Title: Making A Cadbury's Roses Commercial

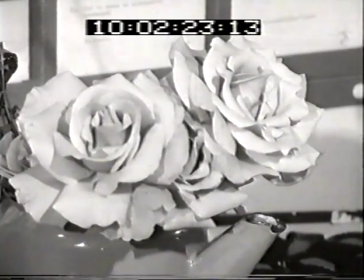11s
The brief was simple enough. Cadbury said to the agency,
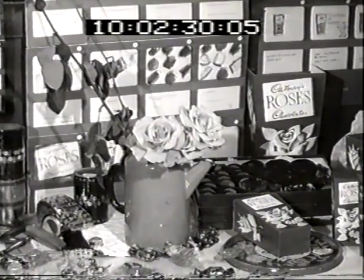16s
take an experimental budget and find out on film just how much you can do with roses to make them look better, more desirable than any other chocolates ever have, and to make exciting television advertising.
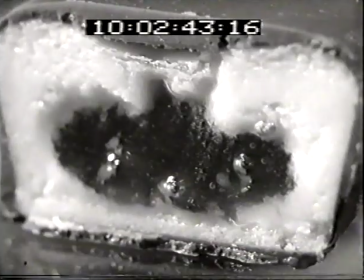31s
At the experimental work, we cut units in half and squeezed them.
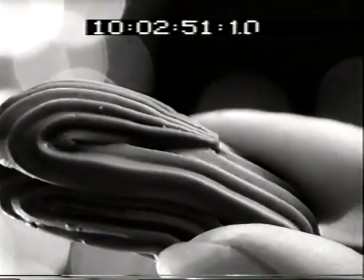39s
We held them in the hand, made very pretty patterns of them.
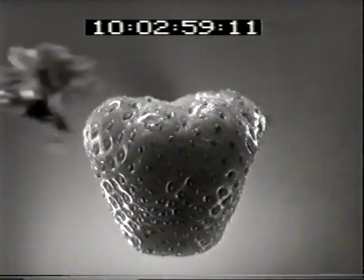48s
We took a fresh strawberry, poured chocolate on it.
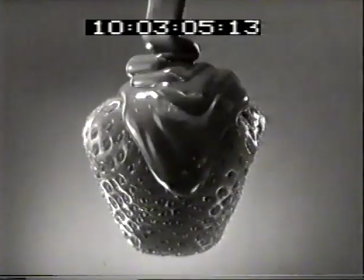54s
Not content with this, however, we drowned it.
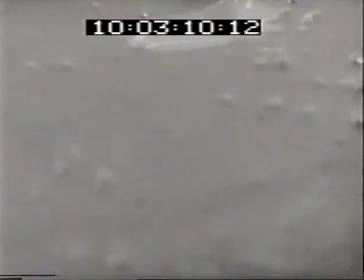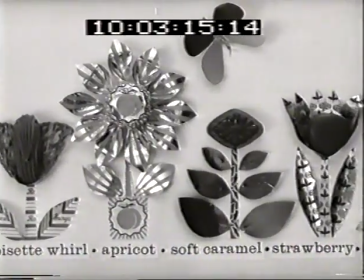64s
We made a children's garden using the sweets as the center of the flowers.
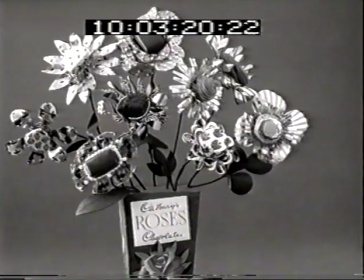69s
We planted the sweets, had them grow out of the pack.
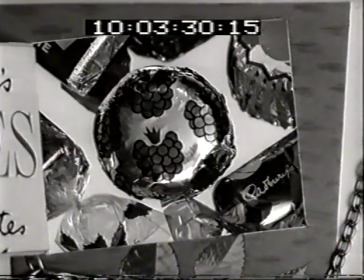77s
And finally, we cut the cartouche on the actual pack itself into the form of a door. You'll notice the string which pulls the door open,
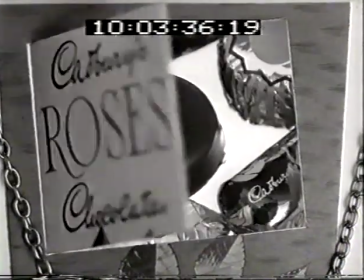85s
but it does show that we were only experimenting at this stage and weren't too worried about technique.
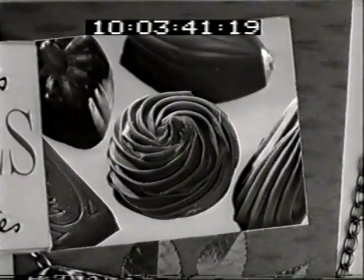90s
It was decided that this, in fact, was the basis of a Roses campaign.
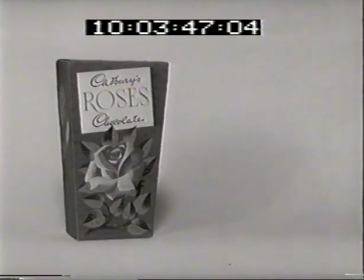95s
We had considerable amount of trouble with the pack itself, having started out with one you can buy in the shops, but it didn't really reproduce in black and white well enough, and so we altered the tonal value,
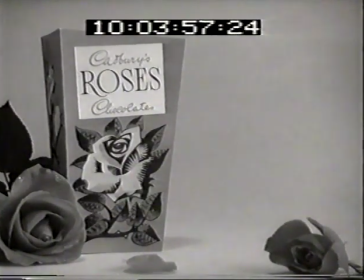106s
which still, it was felt, didn't get over the complete character of the Roses pack.
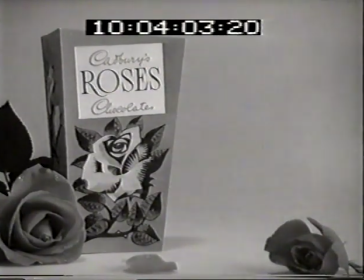111s
And the client was quite right in suggesting that we ought to go to a different tonal value altogether, which we did.
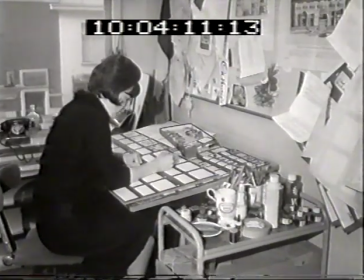118s
Well, the problem itself had been solved visually, and so that it seemed only natural that the campaign should be planned from a visual point of view.
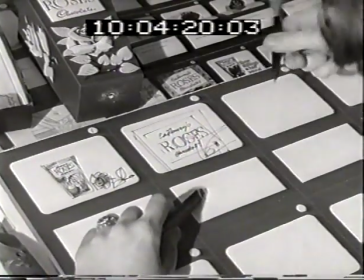126s
And here you see the art director preparing the storyboard, which in fact shows the client and all of us who are making the commercial what it's going to be like.
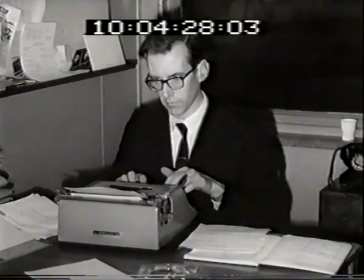137s
The copywriter writes the script for it.
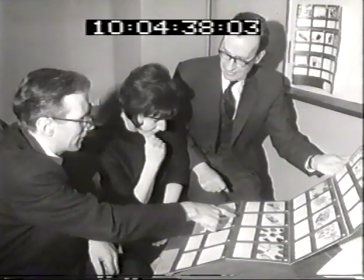144s
And the producer, art director and copywriter have a final chat about the board before it's presented to client,
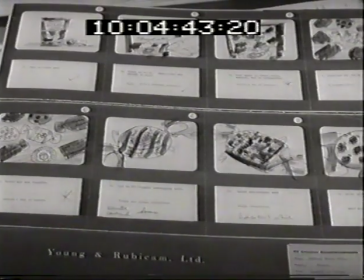153s
which on his approval, it goes into production.
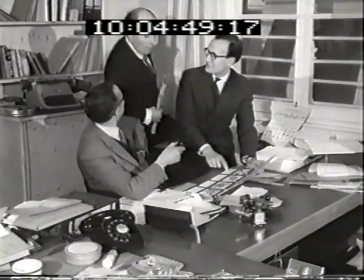157s
This involves going to the production company and talking to the director about the commercial and getting an estimate for its cost,
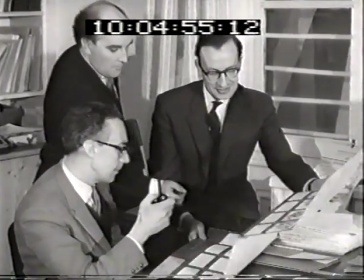163s
which on approval by the client gets us onto the floor on the scheduled date.
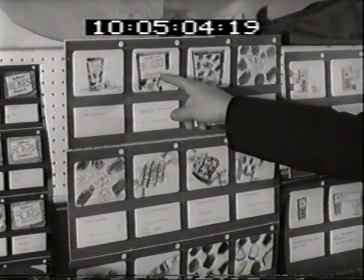172s
Here again is the storyboard which we pin up in the studio as our reference for the film we're making.
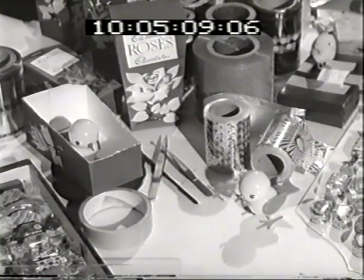178s
It takes a lot of paraphernalia to shoot a Roses film.
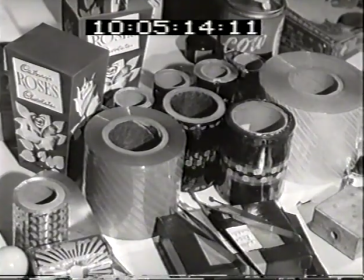181s
There are about 14 rolls of wrapping paper, lots of different size boxes with the white rose on the dark,
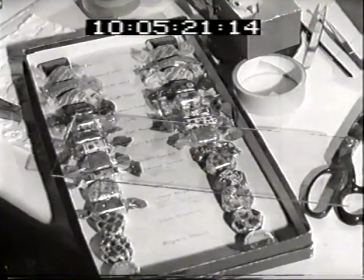189s
sort of scalpels and tweezers and wrapped chocolates and scissors and goodness knows what.
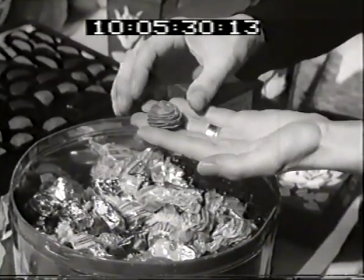197s
This shows that a chocolate out of the tin is very much inferior visually to one that's come off the production line.
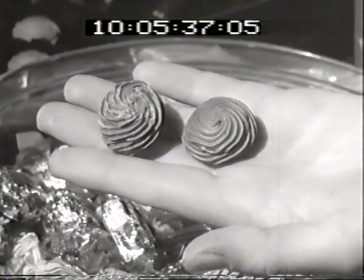204s
They both taste the same, of course, but when you're going to show one huge on television, it has to be absolutely perfect.
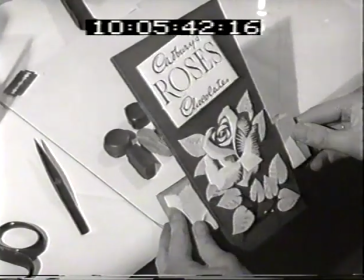211s
The mechanics of the door take considerable working out,
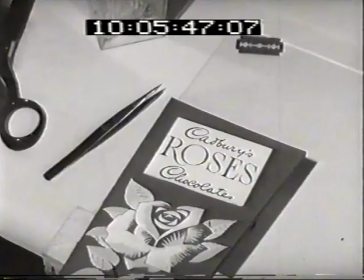215s
so we spend some time in just seeing that it will work smoothly before we start filming.
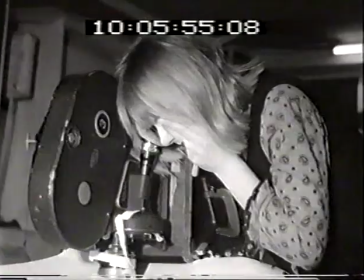223s
Here, the art director and her assistant is in fact arranging the door shot.
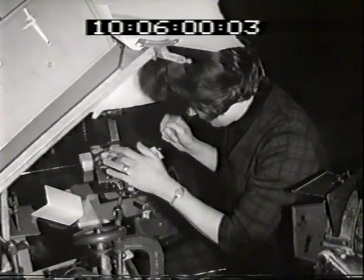228s
You're working in a very confined space, so that once you've set the sweets up,
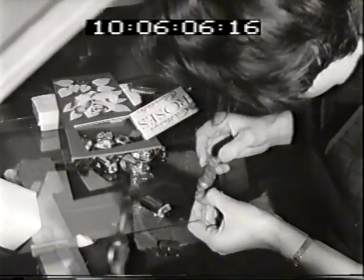234s
the last sweet going in, you know, you have to be terribly careful, otherwise you move the whole lot up and then you have to start again.
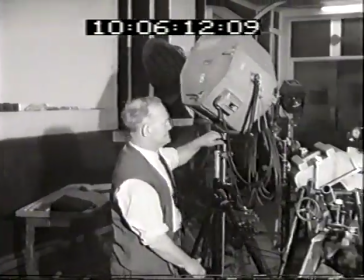240s
We don't, in fact, have all the lights on at this point because they would melt the chocolate.
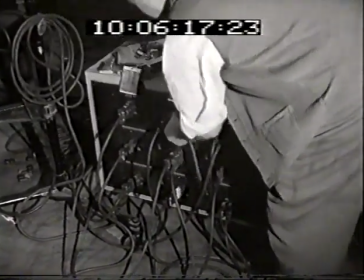245s
But once the art director is happy that she's done her work, we light the scene and are ready to shoot it.
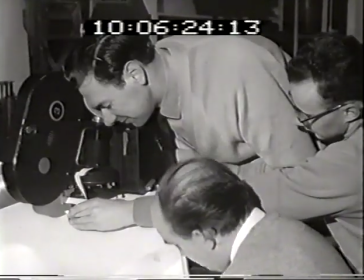252s
And here the director, using tungsten wires to open the door because they don't show up in the lights, shoots the scene.
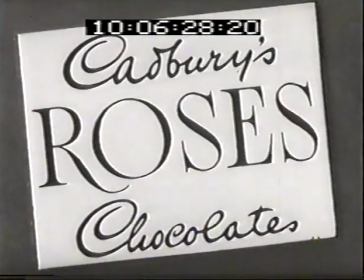258s
And this is how the camera, in fact, saw it.
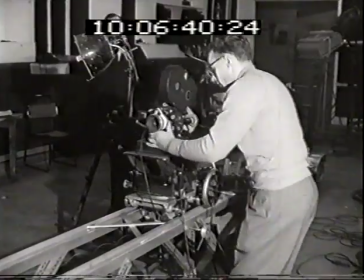268s
The next setup was a shot we knew in the studio as a rose arbor scene.
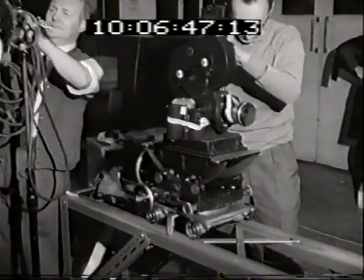274s
We have to buy the roses about 2 days in advance so that they're completely open by the time shooting starts.
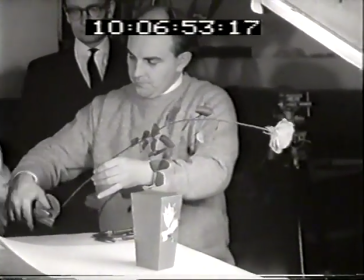282s
A scene of this sort takes a great deal of time and trouble to set up.
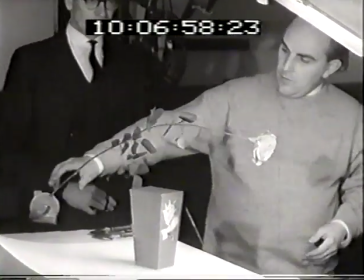286s
And although it all looks very improvised in Heath Robinson, it does require a certain type of talent to do this.
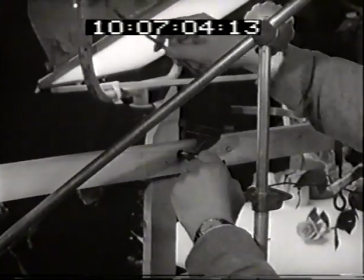292s
And so consequently, the choice of a production company on this sort of commercial is very important.
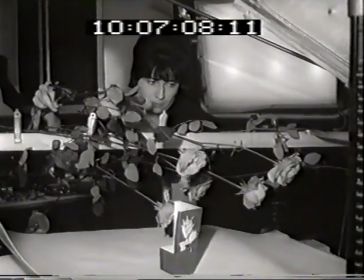298s
It takes ages to set a roses shot up.
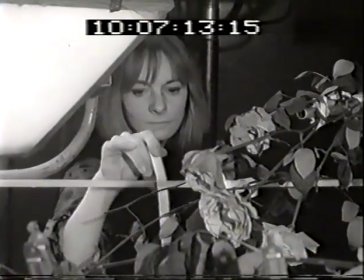300s
And once they're done and the lights are fully on, the roses wilt so quickly that if you haven't done the right take in about 20 minutes,
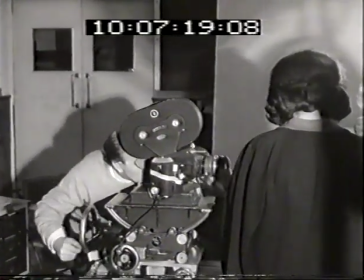308s
you have to start again with new roses. They look pretty strange,
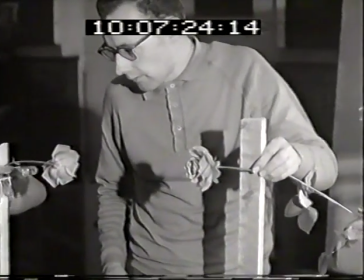312s
but when you see it through the camera, they're all in perspective so that one will be out of focus, whereas another one is completely in focus.
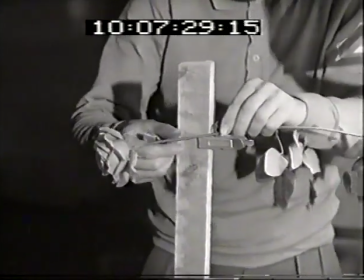319s
So from this angle, it just looks a terrible mess.
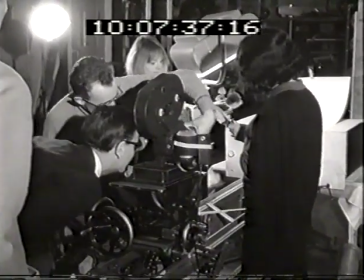326s
When the shot is nearly ready for taking, we add finishing touches,
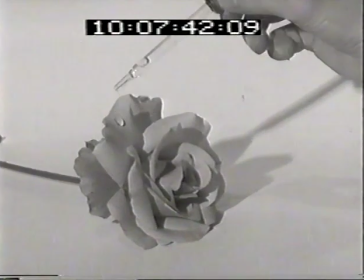330s
a bit of glycerine on the rose, which is an old film trick for a tear.
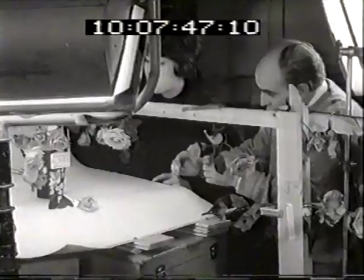337s
Mechanics are checked,
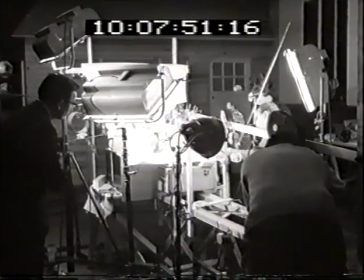341s
and the scene is taken.
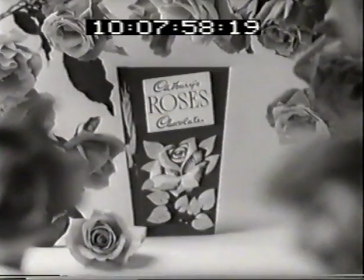345s
Now here, if you have a good camera operator and focus puller, they know jolly well whether in fact the scene they're filming is working well.
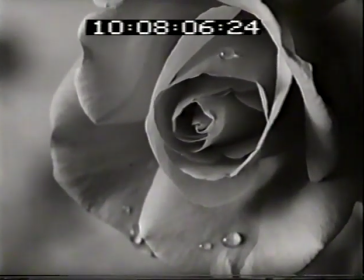353s
In this case, they weren't happy. They felt they'd lost focus between the large close-up here and the box, and so they retook it straight away.
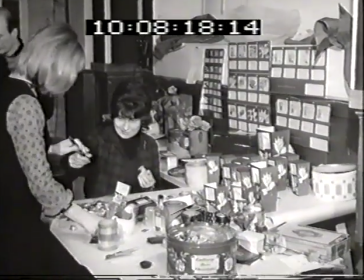365s
While filming is in progress, the art director and her assistant are preparing bits and pieces for the next scene to be filmed.
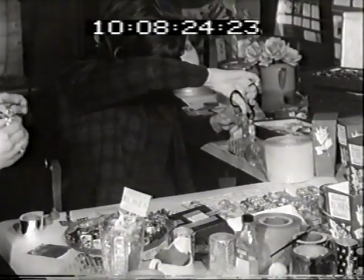373s
It always looks as if we're messing around in a corner doing a rather sort of unprofessional job.
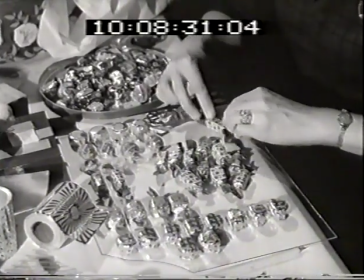378s
I'm sure nobody would ever give us a job as a chocolate wrapper. We pack them a different way to the way the machine in the factory packs them.
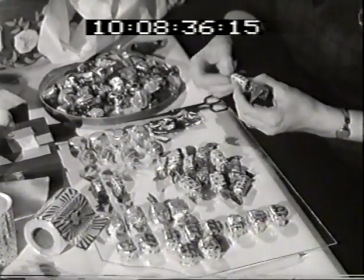385s
We use much more paper, so it looks a bit more lush.
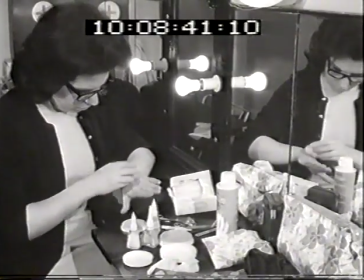389s
And it would be a pity, having gone to all this trouble, if we didn't have a nice pair of hands to hold the sweets.
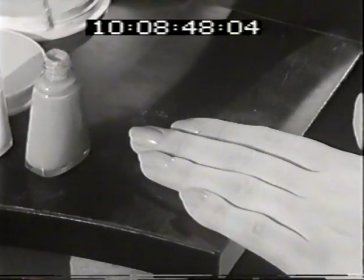395s
So we use, in fact, a hand artist. Here she is preparing her hands in order to hold the sweets for an unwrapping sequence.
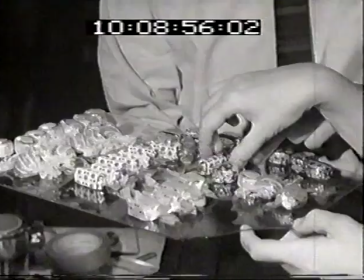403s
The art director and another art director in her group select which ones she feels ought to be unwrapped in the scene,
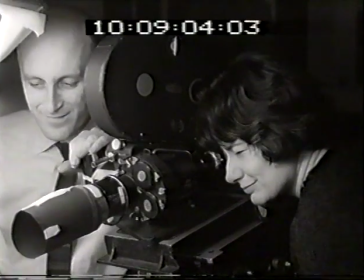411s
and they then line up and rehearse with the hand artist, who by this time has got her nail polish dry and is ready to film.
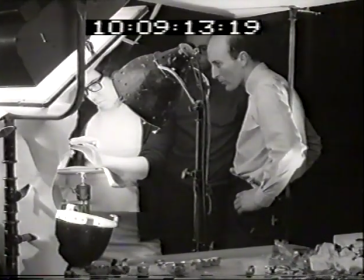421s
This is very precise work because the focal limits, as you can see here,
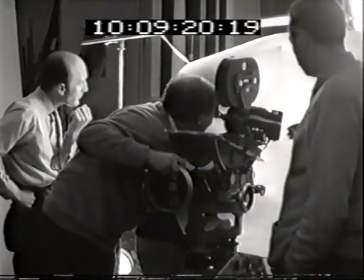428s
are very small on a lens of this nature, and so the slightest movement removes the sweet out of the picture altogether.
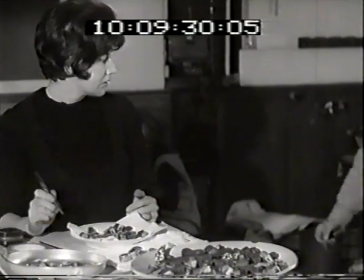439s
The next scene required cutting the chocolates in half,
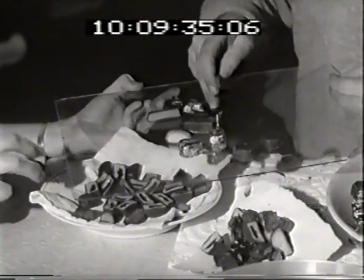442s
so the director and art director at this point do discuss what is required not only from a photographic lighting point of view,
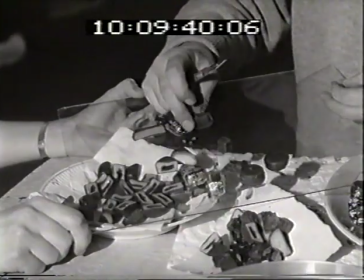449s
but from an appetizing sweet point of view.
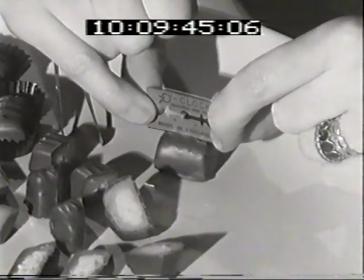453s
It's quite difficult to break the chocolate perfectly so the inside looks smashing,
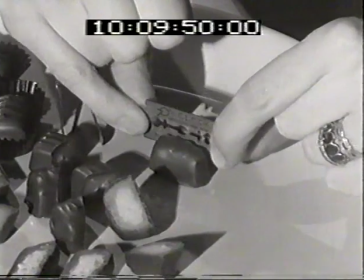458s
and you have to make sure you don't break the outer chocolate shell.
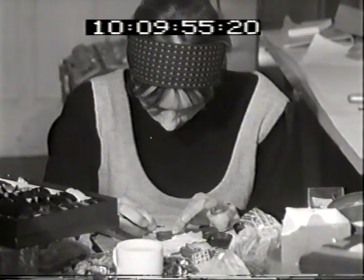463s
If you make a model of these sweets, by the time they're in tremendous close-up, they look a bit sort of cementy.
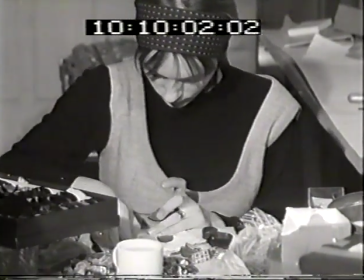470s
Chocolate has a tremendous sort of velvety quality, which really it's much better to show the real thing.
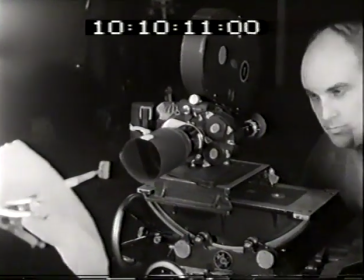477s
Scene is being set up and the cut chocolate was put on the end of a scalpel. This, however, was found not to be the most satisfactory way of lining it up,
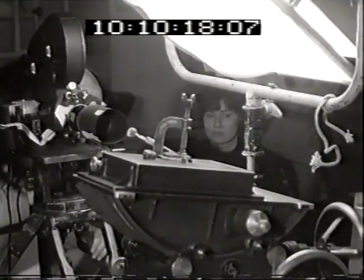486s
and so it was suggested we should put it on glass, which we then did.
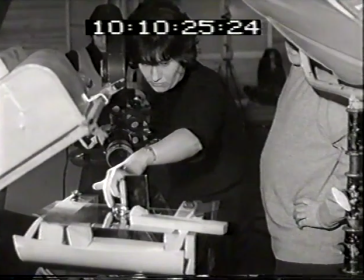493s
And here you see the art director very carefully arranging it, because again with a big close-up lens,
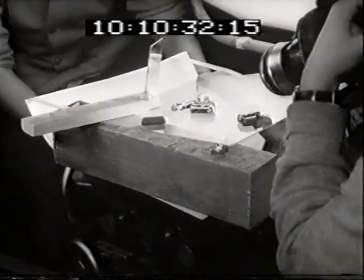499s
1/8 of an inch to the left or right, and the sweet disappears out of the picture altogether. And there you see what I mean.
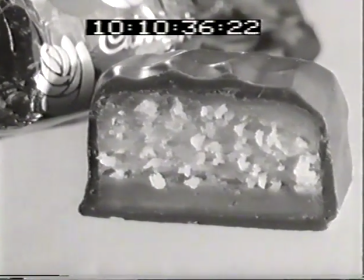507s
It is vast close-up.
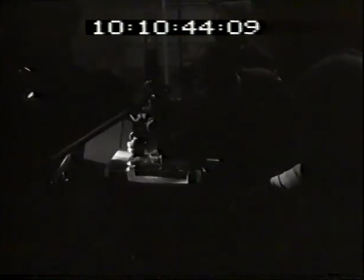512s
On completion of the filming, we do make a point of just checking that we have shot all the scenes.